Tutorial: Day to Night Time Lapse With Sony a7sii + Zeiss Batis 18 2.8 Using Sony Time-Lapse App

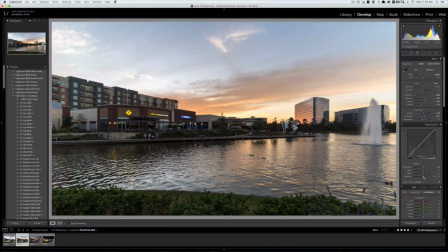[16:32]
Around there looks good. Oh, let's try that again. There. And then the shadows. Again, don't want to crush them too hard because I want that detail there.
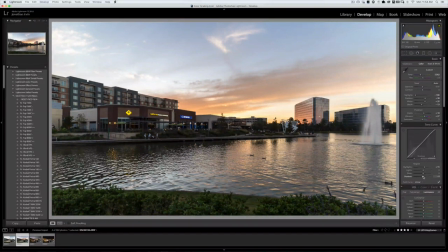[16:47]
So maybe this time around 4. So that one looks good to me. All right, let's move to the third image.
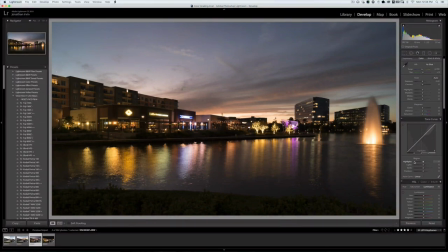[17:06]
Again, looking pretty good. Like the way that looks. So what I'll do next is play around with my highlights a little bit.
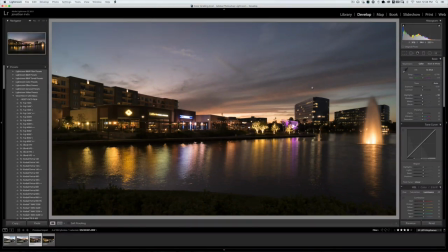[17:19]
Not as severe as the first two images, won't have to, but I want to bring in a lot more of this beautiful detail with the clouds. Then I'll go in with the shadows and bring them up just a tad bit.
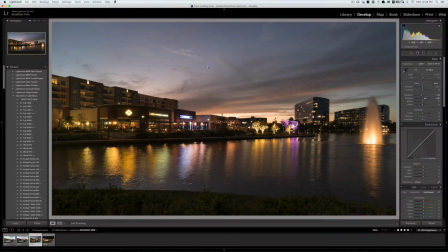[17:35]
Now, another important thing to realize is even though we want this detail to come out here, these lights here are a little bit blown out. So let's go back to the highlights again.
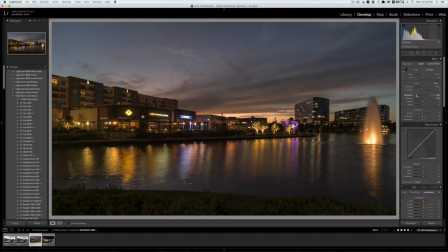If we go all the way down, we're still not recovering everything. But you know what? That's okay because the scene still looks looks pretty good.
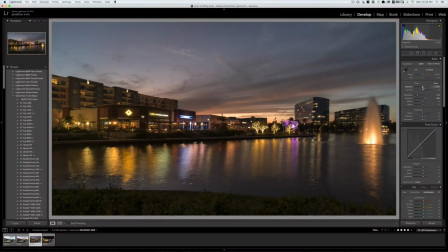[18:06]
I'm going to boost overall exposure just a hair. And then bring this down just a little bit more. And I think the scene looks pretty good.
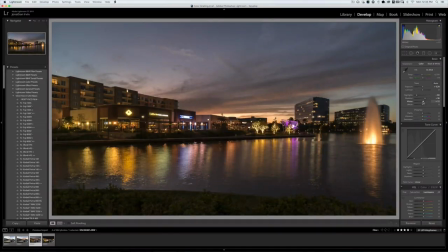[18:21]
Same with the whites. We'll go in here and push them a little bit, but be careful because same thing. You have to watch in those areas where you have highlights and you don't want to blow those out.
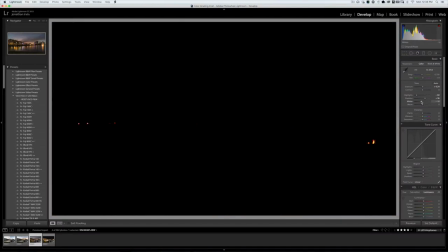[18:36]
So with the whites, bring them down
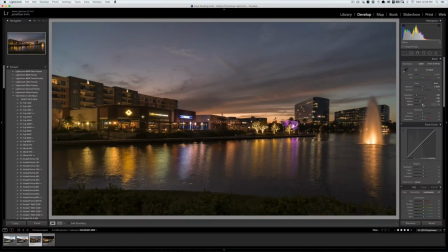[18:44]
to about there. And everything's still looking pretty good. Blacks, same thing. Don't want to go too far with them, so probably won't change them that much. Clarity, back to in the 20s.
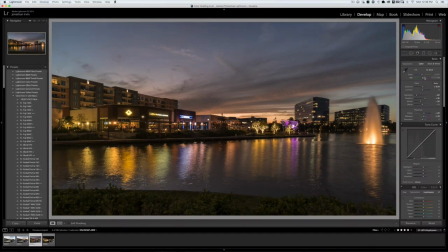[19:00]
Vibrance, boosted a little bit. Now, white balance, again, is important because the difference between this, which seems a little bit too orangish, doesn't look really natural to me,
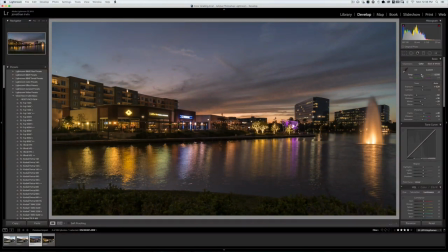[19:18]
and this is night and day. So that's pretty much where the sky was at that time. Still have the beautiful red, oranges, but the blues, the beautiful blue and the purple coming in here. It looks gorgeous. Come down to the highlights.
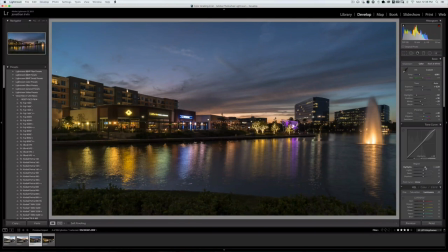[19:40]
Put those in the 20s. There, and that looks nice. Same thing with the shadows. Drop it down to about 8. And I like the way that looks. Now the last and final image.
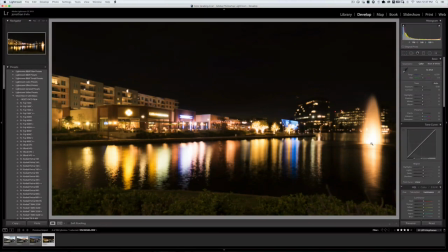As you can see, it's a little bit overexposed.
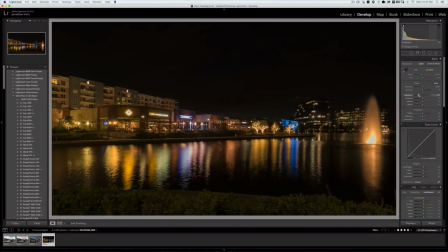[20:07]
Try to bring back in those highlights a bit to there. It's a little bit, the colors are off. Well, that's just white balance. And as it gets darker, it should be lower. And that looks pretty good. Shadows,
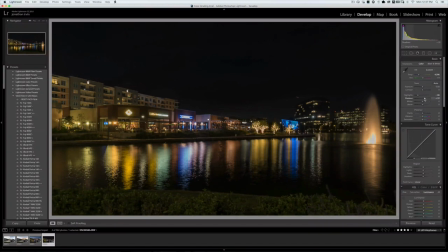[20:28]
Boost him just a little bit, a hair. Brings back that, and then we'll go in the whites and see where those are at. Boost them just a little bit.